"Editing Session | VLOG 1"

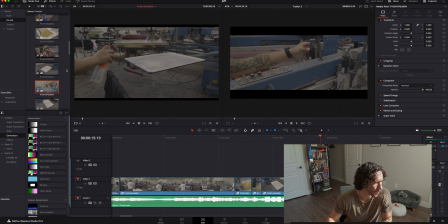So I think I have another clip of him spraying the rest of the platforms on here much later when they're ready to print everything. Yeah, this one right here.
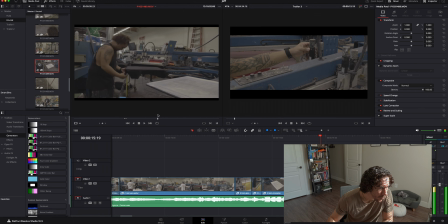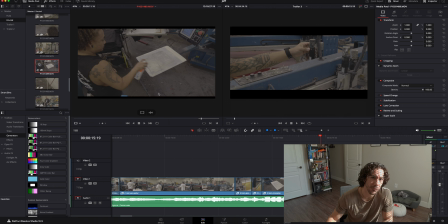I don't know how I feel about this angle because you can't really see the mist coming from the spray. Maybe just use that little clip.
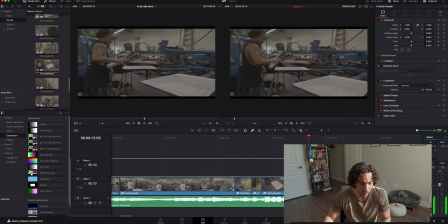I don't know, this is a little too fast for me still. It's at 400. I only want it to be like
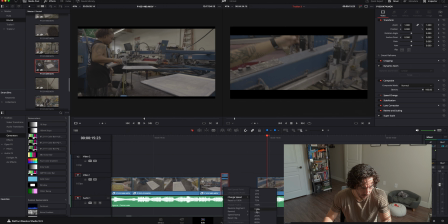not that fast.
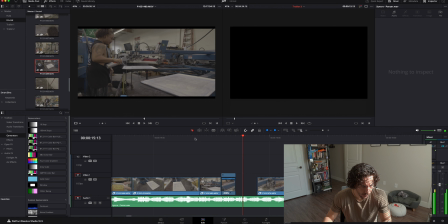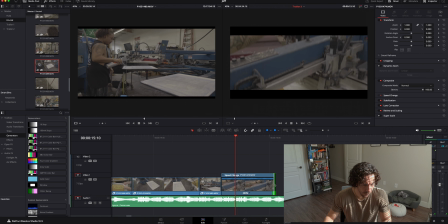So I'll cut it right here
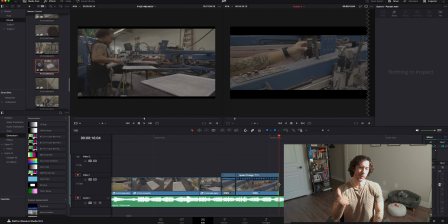because that's where the beat changes, or that's where an instrument comes in. Maybe like, it sounds like a drum. So that's my cue to cut it. I don't have to cut it there, but for
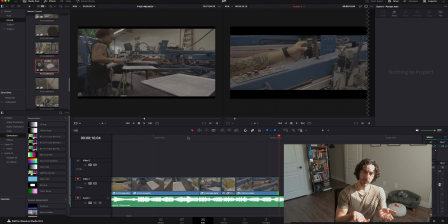energy's sake, to keep the energy up in the video, I don't want to put people to sleep by just giving one long clip of this footage. So I'll just cut it there.
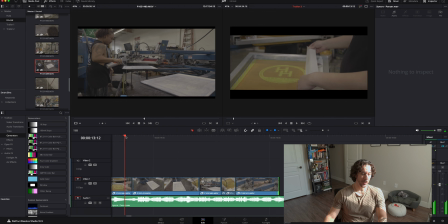So that's not bad, looking okay. So we're giving off, so with these clips we're giving off like preparation. That's what the essence of this clip is.
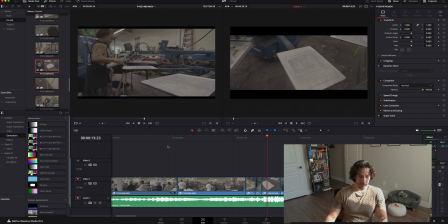So let me walk you through the beginning, I guess. So remember this shot? It's like an introduction. Okay, we're in some warehouse. We don't really know exactly what it is yet, but it's like some manufacturing warehouse, whatever it is.
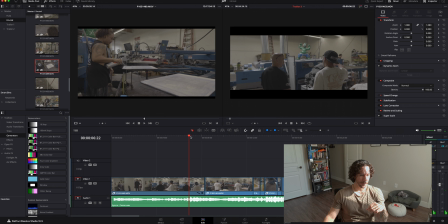And this is my client on the left. This is the guy that's I'm doing the video for. Alright, we have this, good friends, and right, and then boom, we have like a printing machine,
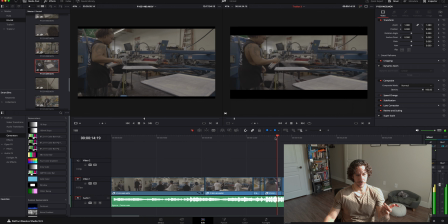and we have preparation going, which is kind of like a build-up. And so that's pretty much what I'm going for. I want to show this guy in an environment we don't know exactly where he is. There's curiosity there, right?
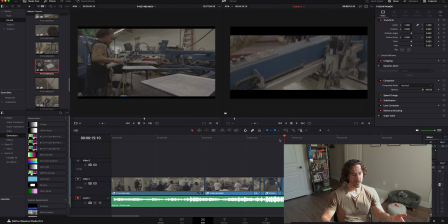So we have that, we establish that, and then we have a glimpse of what we're in for. Oh, it's a t-shirt printing shop. Okay, cool. Then we have a build-up. We have him ripping up the tape. We have the platforms moving into position.
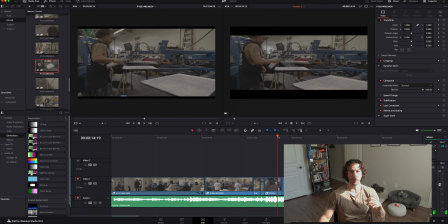We have him spraying, getting the platforms ready, right? So the t-shirts can stick. And then we just have some energy, fast cuts, So far so good. I like what we have.